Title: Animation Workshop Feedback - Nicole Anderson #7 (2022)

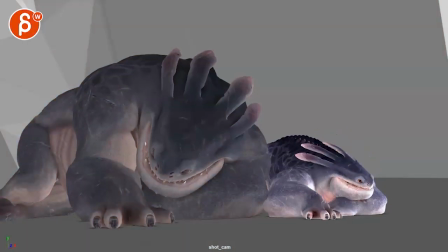all righty here new version let's play this in full
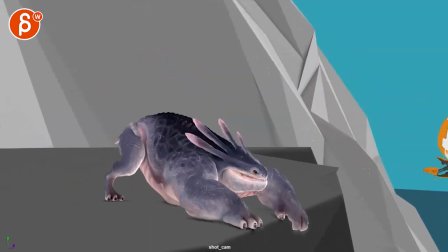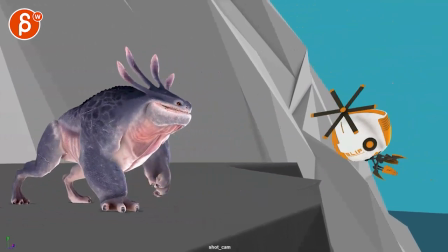wait did we cut this short let me see here
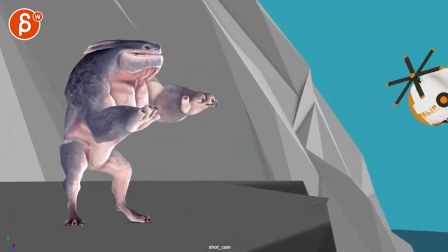almost feels like i can't remember how long the old shot was but there's a slight feeling of
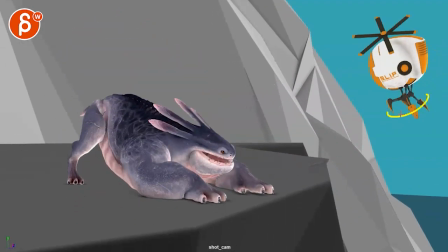it's almost like because we're having that character come in and i'm starting at the end here and then those legs come forward but it's always like you want to beat to resolve
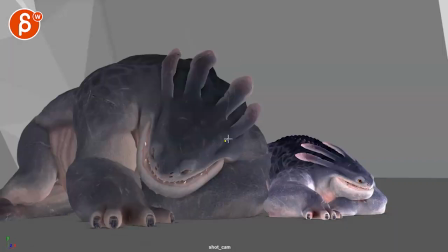that right and this head up to look it's almost feels like it would cut to something
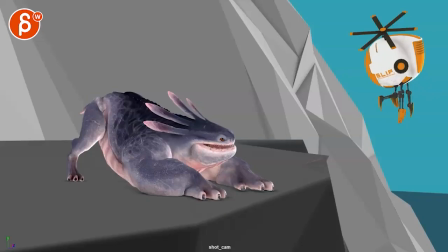else or be longer might just be me but that's what it feels like generally speaking of feeling
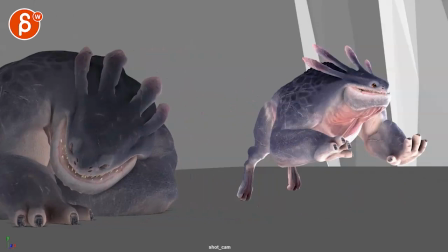maybe just because i haven't seen it for a while ish
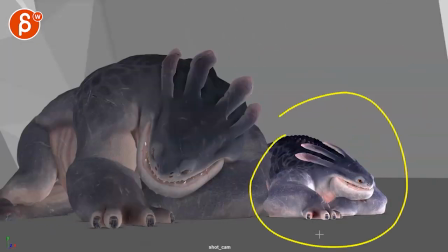there's something about this feeling very sleepy right you're going really really why didn't you tell me that before i
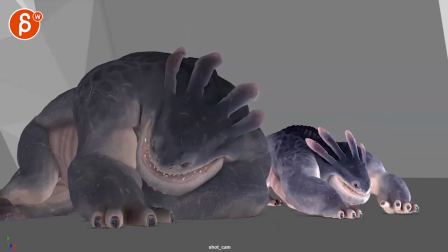really don't remember this transition of softness and and you know it's like i'm getting up and it's about to stretch and then suddenly hey hey hey happy i think the only thing that's missing is that if you do this there would be a moment maybe
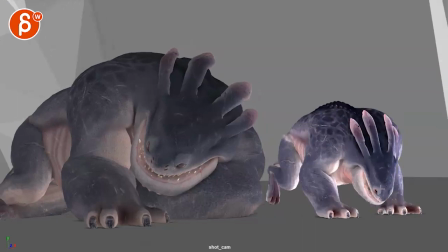through there where the head is higher and there's something you can do in the eyes where it's suddenly seeing it if that makes sense like to me it feels like i'm
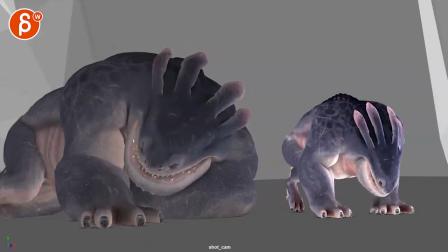i'm sleepy stretching and i'm suddenly active because i see this robot
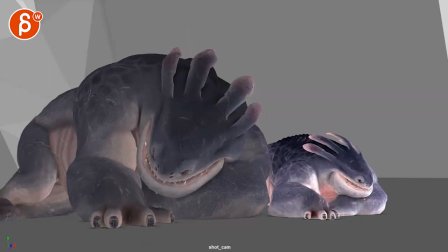but it doesn't feel how that at any point it makes that connection and sees it i mean it could be something where you like this and you make that almost faster it's kind of like huh and then maybe a little head
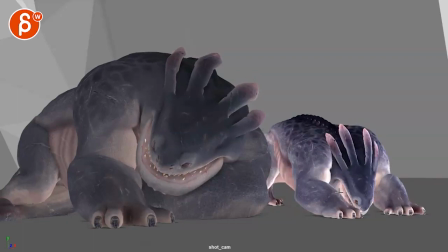tilt and i'm totally changing the shot but and then it goes into this to get out but even
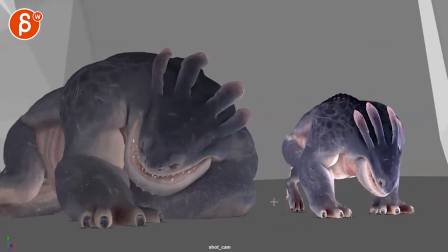then it would have a bit more energy on the down
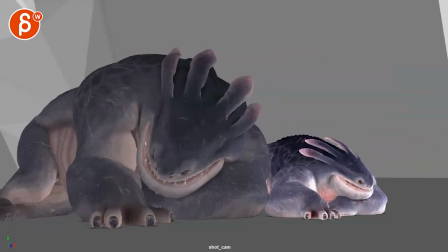over i hope that makes sense i'm sorry if this is a weird critique i just don't remember how they switched like this soft to that what is this let me just see the old version let me find it okay so i i looked at it it there's definitely
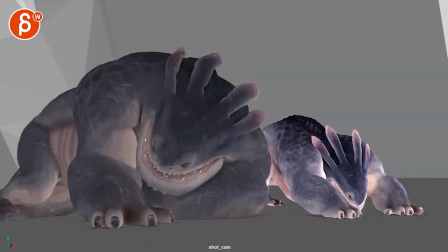a similar softness but what you had let me just bring this in here
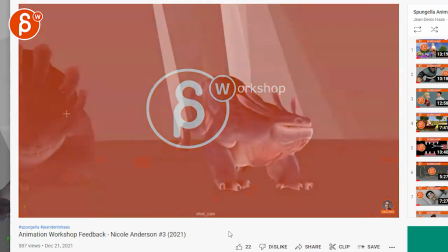is that there was that flare that flare helped at least it was that there already then you go but
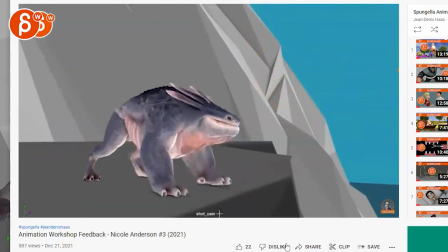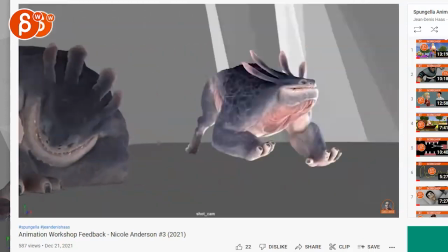it cuts out it cuts out just as soon interesting so i i apologize for
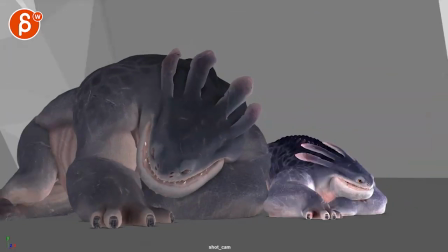having zero memory but i would definitely bring back
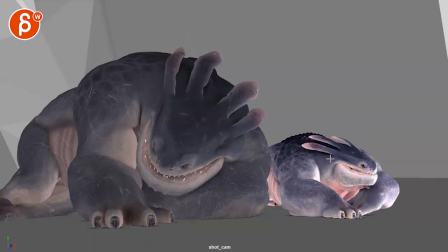unless i said take it out and i'm super confused and i feel horrible what did i tell you to do right now as of now seeing this it felt like that that that flare was great because it's you want to have a moment of alertness of oh i'm seeing something and then does this happens
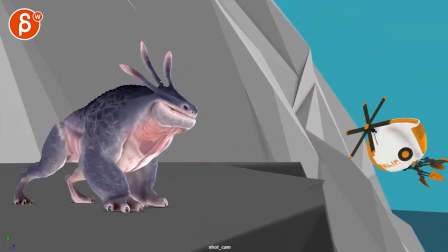these have definitely changed it's interesting to see that's so separate definitely makes it alien looking i do like that though who's
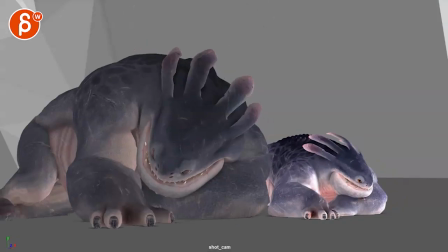over there i think one thing that's also going to help you just this has nothing to do with the animation but i would have pieces rocks and stuff like that on the
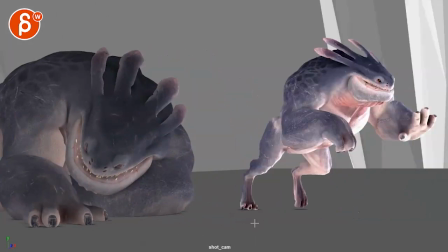ground because we are also traveling translating plus a little rotation
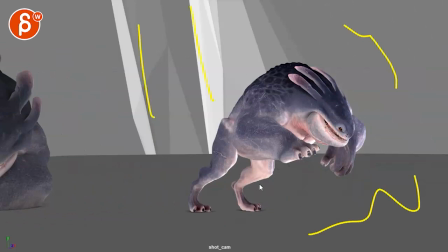and since this is all gray mostly gray with some lines it will help understand the rotation and the move
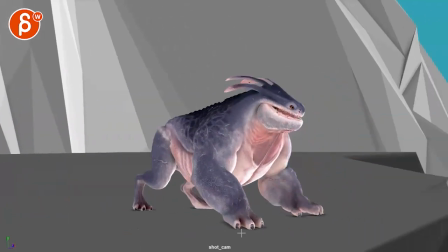of the camera just have some pieces here and we understand the slide a bit more until we see this until then it's not
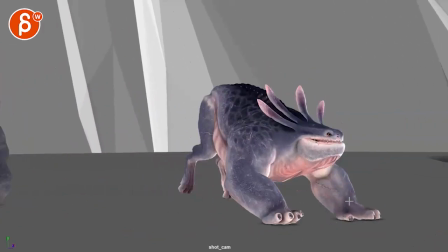super clear at what point is it camera is it sliding because then you have now the foot that's really locked to camera
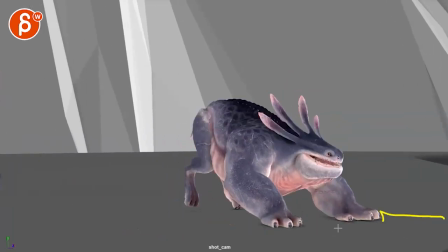so if you look at the distance here it's staying the same a bit i think that's going to help you with selling all of that